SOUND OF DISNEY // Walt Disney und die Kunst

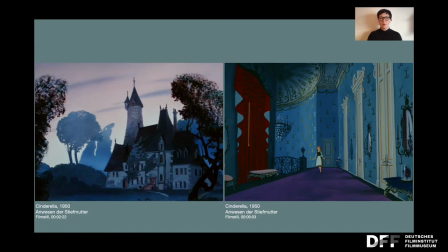Das Objekt rekurriert nicht auf ein bestimmtes Vorbild. Es handelt sich um eine additive Architektur, denn das eigentliche Wohnhaus und der Turm, in dem nur die Treppen ist und ganz oben das Zimmer von Cinderella,
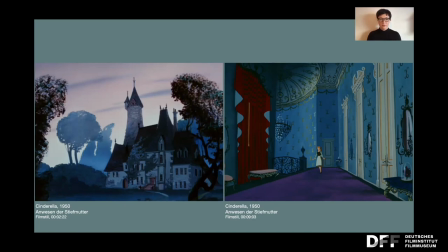eine solche Kombination aus Wohnhaus und Turm gibt es nicht. Das Wohnhaus macht Anleihen sowohl bei englischer als auch französischer Architektur, wirkt aber aufgrund des Efeus und des abbröckelnden Putzes so leicht mobile. Der Turm ist zwar architektonisch älter, scheint aber wesentlich solider.
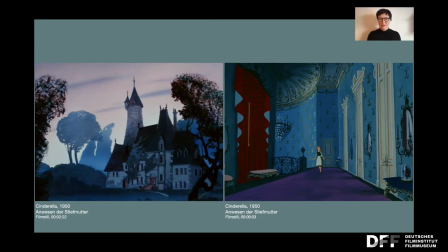Also Architektur historisch gesehen macht diese Zusammenstellung überhaupt keinen Sinn, denn es gibt Integrationen zwar von alten Wohntürmen in Schlossanlagen, allerdings dienen dann diese alten Wohntürme der Nobilitierung des Herrschergeschlechts, also um die Altehrwürdigkeit darzustellen,
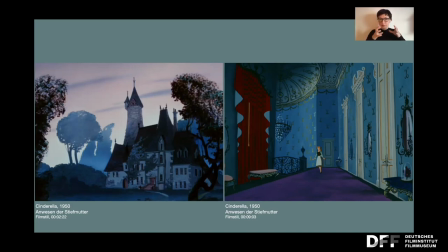und nehmen einen entsprechend zentralen Platz beispielsweise im Schlosshofzentrum ein. Ein solches Element sucht man aber vergebens im Bereich von Lustschlössern oder Ähnlichem. Es handelt sich also hier wirklich um eine komplett freie Erfindung, die für den Spannungsaufbau natürlich hervorragend genutzt werden kann.
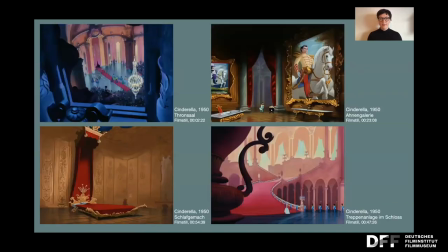Ähnlich verhält es sich, wie eben gesehen, mit dem Schloss, bei dem der Versuch, räumliche Dispositionen und Funktionen auszumachen, ins Leere führt. Also es finden sich lediglich klischeehafte Räume wie der Thronsaal, das Schlafgemacht des Königs oder die Ahnengalerien.
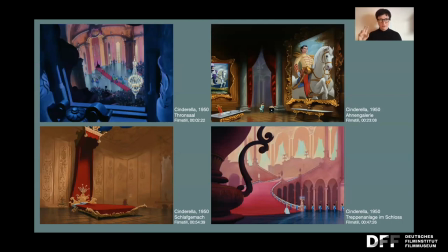Die sind aber auch dann irgendwie an falschen Stellen, also falschen Anführungszeichen oder gar nicht auszumachende Stellen. Und dann gibt es noch diese Treppenanlage, die ja mehr schon an eine Revue-Treppe erinnert als an alles andere, also völligst irre quasi.
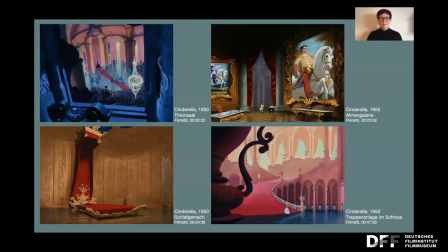Soviel also vielleicht erstmal zu Cinderella in aller Kürze. Don Röschen spielt an mehreren Schauplätzen.
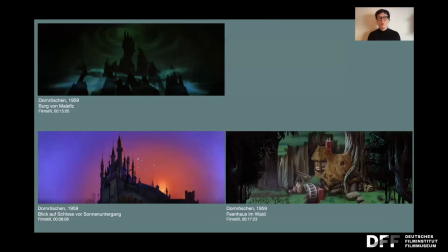Das sind einmal der Wald, in dem auch das Haus der Feen ist, die Burg der bösen Fee Malefiz und das Schloss. Und zwischen diesen Orten wird jetzt auch mehrfach im Film hin und her gesprungen. Also viel häufiger, als es bei Cinderella zum Beispiel der Fall ist. Ich verzichte jetzt an dieser Stelle auf eine genaue Beschreibung.
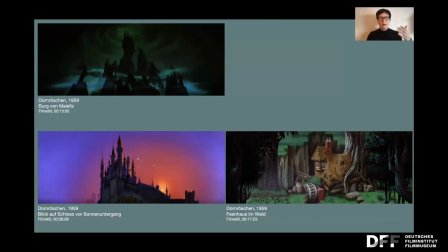Sie sehen aber selbst, dass schon das Schloss von Prinz Philipp als auch die Burg von Malefiz sich ähnlicher Form bedienen. Also beide eine erhöhte Position, beide viele Türme, beide gotische Details, die Sie bei Innenraumaufnahmen ganz eins zu eins ablesen können.
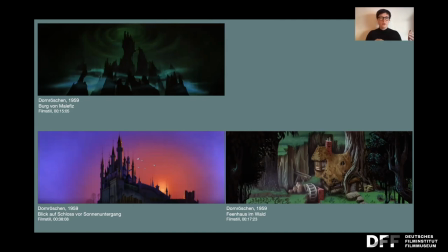Für das Böse wird das Ganze jetzt natürlich nochmal deutlich überspitzt und zeigt schon so fast schon Verfallserscheinungen, bis es natürlich final zerstört werden muss. Das Feenhaus im Wald bildet dazu, wie wir auch schon bei dem Verweis mit Bräugel sehen konnten,
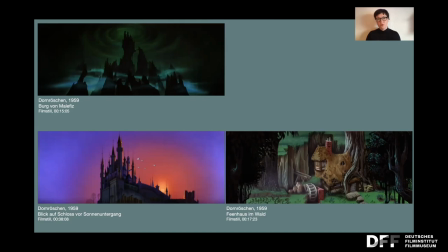den Gegentolpol, das sind die Erdtöne, das ist das Bäuerliche, das ist das Erdverbundene etc. Insgesamt muss für die Filmarchitektur in Cinderella und Donröschen festgehalten werden und das darf man für die animierten Disney-Filme bis 1968
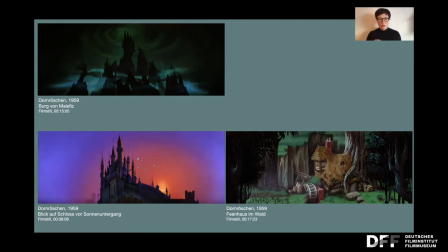verallgemeinern. dass es vor allem um die Evokation eines Gefühls der Nostalgie geht. Es ist die Sehnsucht des ausgehenden 19. Jahrhunderts, die im Film transportiert wird.
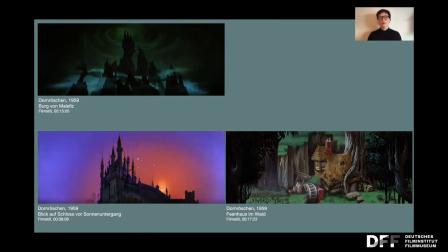Im Zuge der Industrialisierung ging es unter anderem traditionelle Architekturen wie die Scheune, die Bauernkarte oder die Burg verloren. Diese werden daher bereits im 19. Jahrhundert immer wieder in Bild gebannt. Victor Hugo und Violet Le Duc habe ich bereits angeführt.
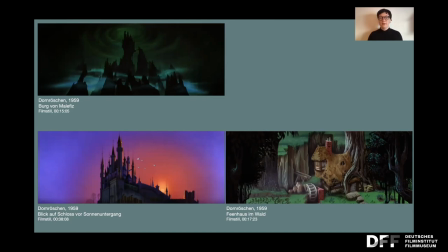Hier wäre genauso zu denken an bereits genannten Pugin, der in der Architektur und Architekturtheorie für eine Wiederbelebung der Gotik in England steht. Genauso wäre zu denken an John Ruskin, der mit seiner Idee der Gartenstadt, also angelehnt an mittelalterliche Ideale, die den Menschen und die Natur auch in Einklang bringen sollten.
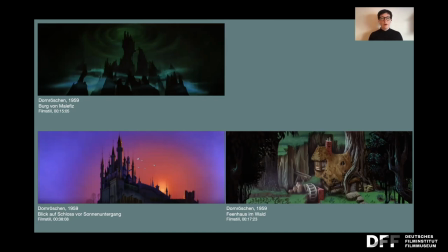Damit wollte er eine Sozialreform einleiten oder zu denken wäre auch an ebenfalls bereits angesprochenen Caspar David Friedrich, der in seinen Landschaftsmalereien ein von Melancholie geprägtes Welt- und Selbstverständnis transportierte, das exemplarisch eben für die Auffassung der Romantik steht.
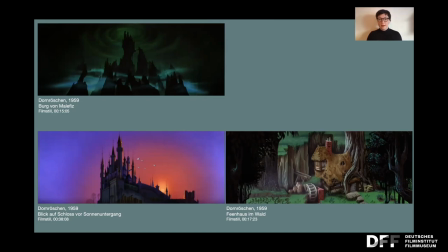Indem Walt Disney an derartige Kunstwerke anknüpft, holte er Mitte des 20. Jahrhunderts eine beinahe reaktionäre Nostalgie ins Bild, was Robin Allen zu Recht zu dem Schluss kommen lässt, dass Walt Disney ein Zitat Bildermeier-Künstler par excellence sei.
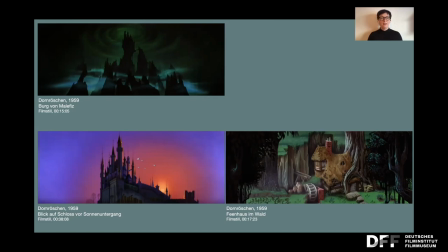Spannend ist, dass heute in unserem Bildgedächtnis das Dornrös-Hinschloss als Kompilation der verschiedenen Vorbilder, aber auch oder vielleicht auch vor allem durch die Relektüre im 19. Jahrhundert die ehrwürdigen Vorgänge überdeckt hat.
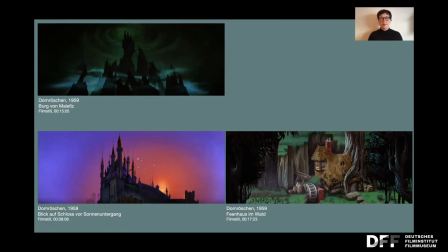Walt Disney hat es damit massenmedial geschafft, ein Fantasiebild eines vermeintlich mittelalterlichen Schlosses zu etablieren, das es so nie gab und das auch völlig funktionslos ist. Demnach geht es bei der Filmarchitektur in erster Linie, also Filmarchitektur Walt Disneys,
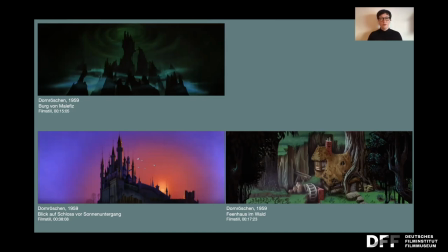dabei geht es in erster Linie um die Definition des Genres, also die Entführung in die Welt der Fantasie und des Märchenhaften, haften, sowie um die Etablierung des Settings, also in eine lange, lange schon vergangene Zeit. Zu den Filmbildern zählen jedoch nicht nur die Landschaftsdarstellung und die Architektur, sondern maßgeblich die darin agierenden Figuren. Über die Figuren, so meine These, wird der aktuelle Bezug hergestellt, das heißt an das Zeitgeschehen Walt Disney ist angeschlossen. Hier könnte nun natürlich kritisch die Rolle der Frau, die zum Beispiel in Cinderella zwischen dem viktorianischen Ideal passiver Weiblichkeit und dem Frauenbild der Nachkriegszeit oszuliert. Das könnte man jetzt analysieren, das ist aber nicht mein Thema und hierzu gibt es ja auch im Rahmen des Begleitprogramms bereits einen Vortrag von Veronixina. Mir geht es vielmehr darum, die Figuren hinsichtlich ihrer visuellen Gestaltung zu betrachten. Die Figuren lassen sich in drei Gruppen einteilen, die sprechenden Tiere, die Prinzessin und der Prinz, sowie die übrigen Figuren, also so eine Varia-Gruppe. Ihnen kommen unterschiedliche Funktionen und auch Gestaltungsformen zu. Die Tiere, wie zum Beispiel die Mäuse in Cinderella,
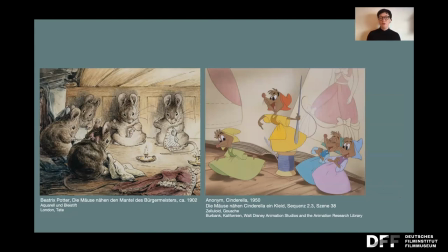bauen im Wesentlichen die Märchenhandlung aus und entführen die Zuschauerinnen und Zuschauer weiterhin in die Welt des Fantastischen. Also in der Vorlage gibt es sie nicht, aber es ist einfach ein fantastisches Element, was auch teilweise einfach sehr viel Witz noch mit in die Sache bringen.
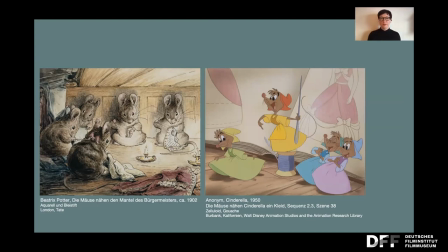So erinnern die Mäuse an die Bilderbücher von Beatrix Potter, was Sie hier auch sehen, die in den Vereinigten Staaten sehr beliebt waren. Disney wollte sie auch 1936 ihr Buch verfilmen. Das hat sie selbst aber abgelehnt. Entscheidend ist, die Tiere handeln menschlich und sprechen unsere Sprache und tragen meist auch Namen.
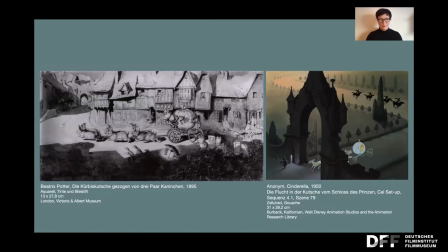Auch für sowas wie hier die Kübiskutsche stand Potter eben wirklich so, na ja, da kann man jetzt schon fast von einer wirklich 1 zu 1 Motivübernahme sprechen. Und dafür stand sie eben quasi parat.
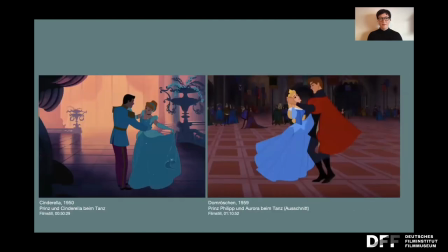Die zweite Gruppe, der Prinz und die Prinzessin, sind selbstverständlich wunderschön und makellos, das ist ganz klar. Ihnen wird die größte Nähe zur realen menschlichen Darstellung zugesprochen. So ist die weibliche Hauptfigur und die Identifikationsfigur,
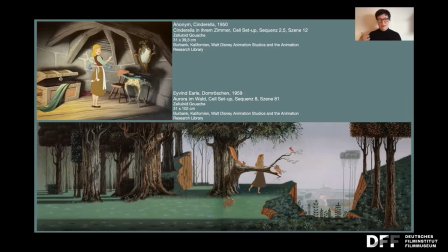die weibliche Hauptfigur ist zugleich auch die Identifikationsfigur. da sie das typisch amerikanische Mädchen der Zeit sein sollte. Dies zeigt sich beispielsweise in der Form der Kleidung. Hier handelt es sich jetzt um ein wildes Potpourri aus der Mitte des 18. bis in die Gegenwart.
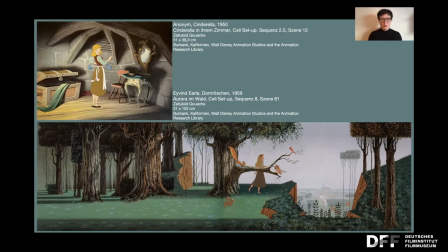Vor allem aber zeigt sich dieser Realitätsbezug an der Darstellung des Körperideals der 1950er Jahre.